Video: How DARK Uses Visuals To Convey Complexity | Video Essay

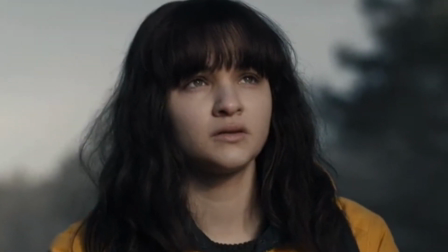8:15 Let's move on to Season 3, where we can see this editing style change with the alt world in which the camera shots are flipped,
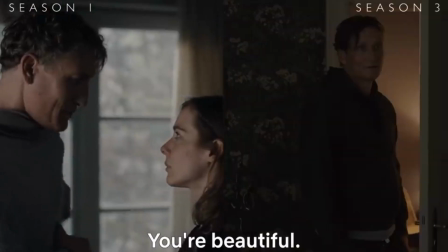8:24 and crazy alternate timeline versions of the characters allow the cinematography to show how far they've came since Season 1,
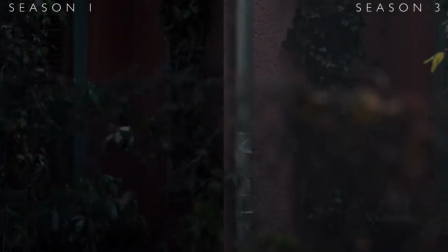8:32 by improving on their Season 1 shots. The alt world provided a huge challenge, going from 5 time periods to 10, but Samara cheated this a little by having all of the alt world feel much
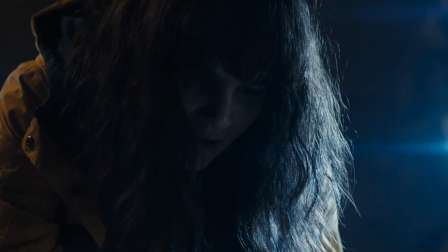8:46 hazier to appear more in a bubble and isolated from our main timeline,
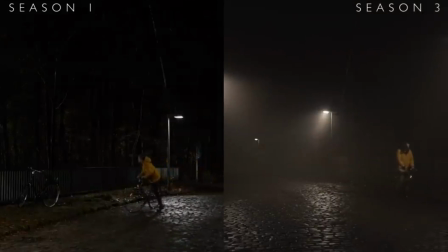8:51 so it is not always obvious which world you're in. Not to mention the different character designs that do a lot of the work for the shots.
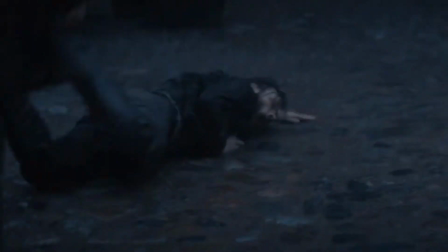9:00 Season 3 goes even further back by showing adult Jonas and the 2019 crew in 1888,
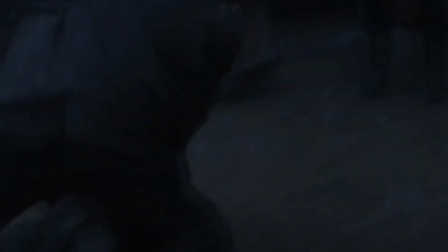9:08 which once again required a new kind of lens to be used, instead of changing the camera, which retains the quality of the image,
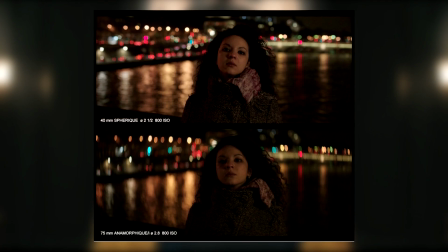9:16 but adds the authenticity of the time by using a strong anamorphic lens for the 1800s,
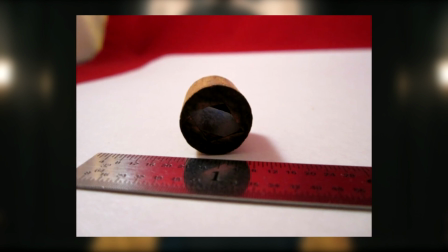9:22 that wasn't made for the 65mm lens and therefore left large parts of both the top and bottom of the image to become guesswork,
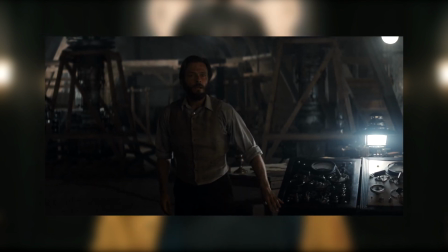9:31 with early colour processing techniques inspiring the colour chrome look of this time period,
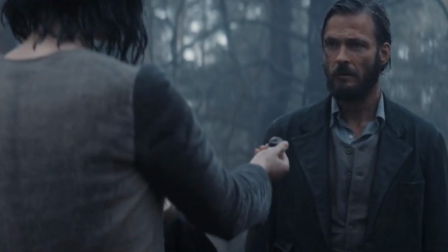9:36 which dulled down the skin tones to match the soft aesthetic of the era.
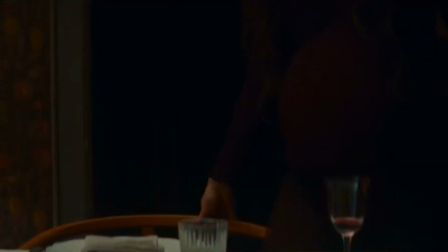9:41 The brief glimpse at World 3 that we see in the final episode
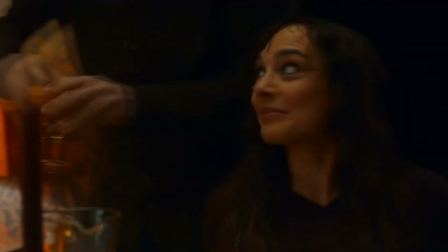9:46 is a brighter and more colourful image than any of the other time periods seen before,
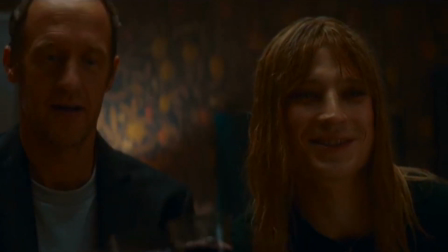9:51 as the audience has now been taken out of the dark and into the light,
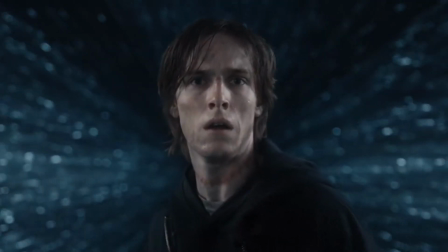9:57 a hopeful and melancholic return to reality.
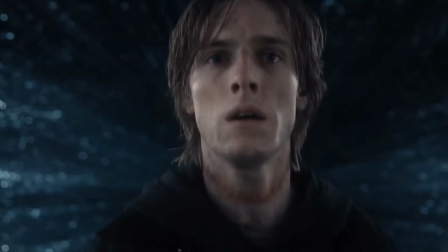10:01 Dark stone blue and softly contrasted colour palette made it feel like a world trapped in the dark, with the Arri Alexa contributing towards being able to capture a perfectly crisp night shot without needing to film day for night.
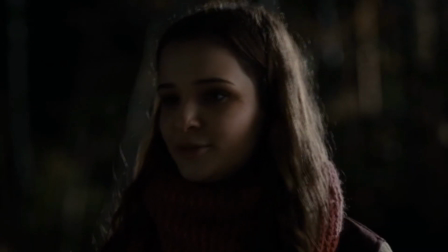10:16 Everything is in the frame in its lifeless sincerity, the bursts of colour being used to further emphasise the dreary colour palette
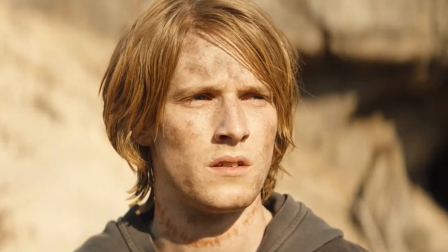10:24 and further wind up the tension of an ever-growing set of questions.
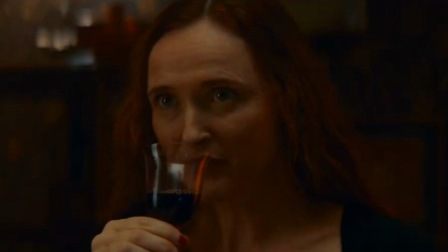10:28 By coming out of the dark thematically concludes, the warmth bringing a sense that we should be happy.
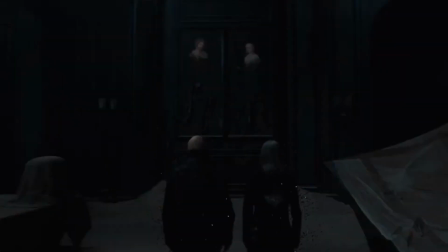10:36 However, the emotions of the story, the loss needed to get to this moment, is what keeps the show right up until its last moments, with one foot in the dark.
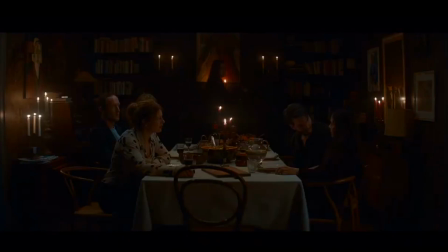10:48 Hey, ist alles okay? Ich weiß auch nicht, ich glaube, ich hatte gerade ein Déjà-vu oder sowas.